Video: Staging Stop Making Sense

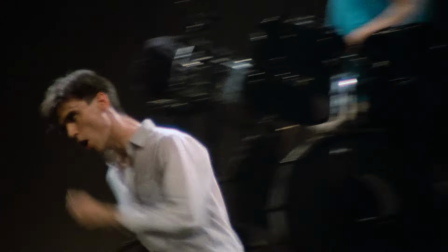4:06 These absurd movements occur throughout the concert, perhaps most noticeably when Byrne runs laps around the stage.
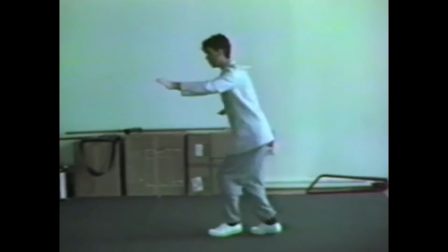4:12 Byrne rehearsed his movements alone in his apartment. The movements that he eventually settled into in the show are more akin to interpretive dance than they are to organized steps,
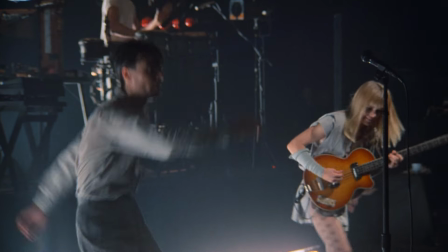4:21 with most of the movement being completely divorced of a clear connection with the music, presented for its own sake rather than that of a larger narrative.
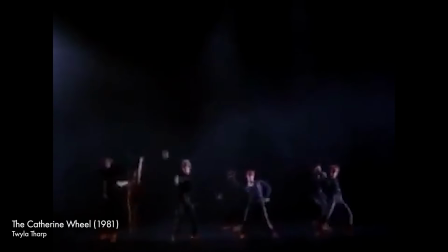4:29 In 1981, Byrne worked with choreographer Twyla Tharp, creating the music for her production The Catherine Meal.
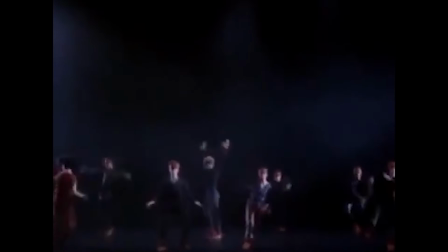4:35 This experience not only gave him a broader understanding of movement on stage, but also practical experience in staging a production.
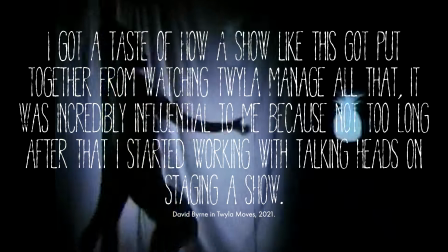4:43 I got a taste of how a show like this got put together from watching Twyla manage all that.
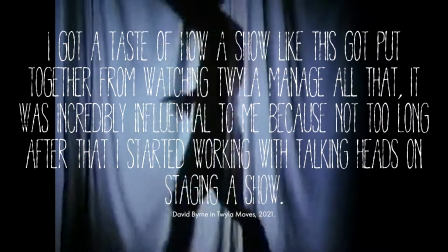4:48 It was incredibly influential to me, because not too long after that, I started working with talking heads on stage in the show.
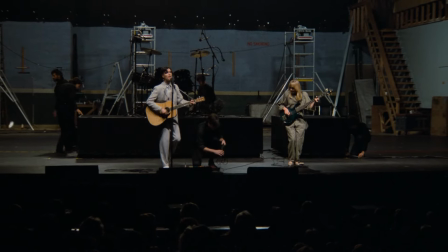4:55 Aesthetic influence came from Japan as well. When I was touring, I started going to see theater and various kinds of things in other countries.
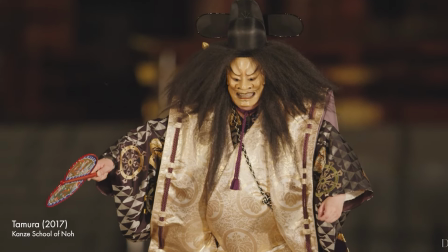5:05 I went to see a lot of Japanese theater where there was no, or Bunraku,
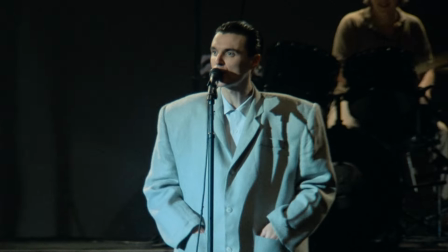5:09 or Kabuki. and I realized that what I was doing on stage was a kind of theater.
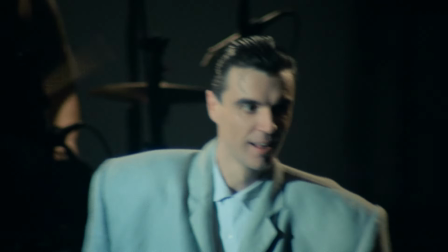5:16 The big suit, which Berne wears in the final section of the show, was also inspired by the wide, playing card-like costumes in no theater.
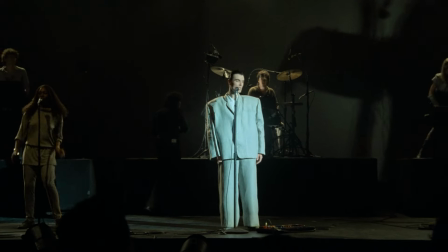5:24 It gives Berne a larger-than-life silhouette, providing a fitting visual to the artificiality that was so embraced throughout the concert.
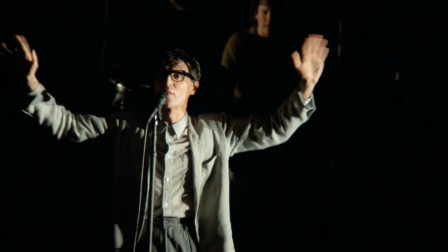5:31 The extent of the theatrical intent behind the Speaking in Tongues tour is evidence of Berne's deep interest in the art form which was soon to take much of his attention.
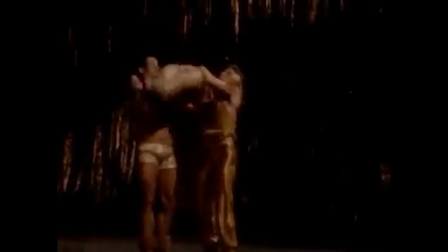5:40 By 1983, Byrne had already created music for the Catherine Wheel, and was just beginning to work with Robert Wilson on the sprawling epic Civil Wars.
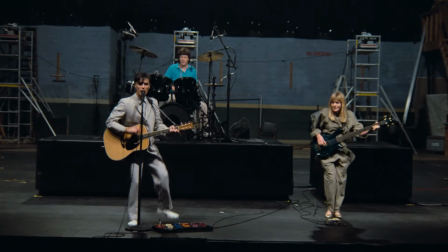5:47 He had even invited Mabu Mine's co-founder, director Joan Akolaitis, to watch rehearsals of the tour to provide feedback, further solidifying the theatrical approach.
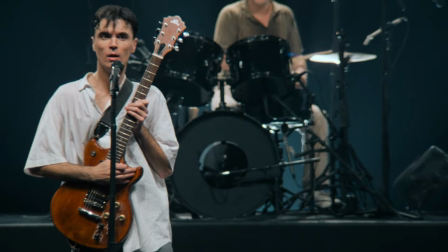5:56 Byrne's interest in theater was taking center stage, exemplifying the concept for what would be the Talking Heads' last major tour,
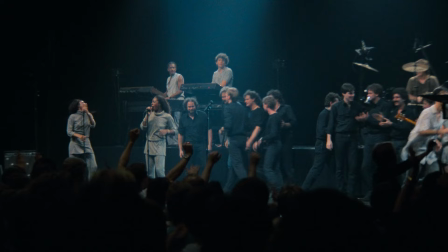6:03 brought from its inception in downtown New York to concert halls, then movie theaters, all around the world.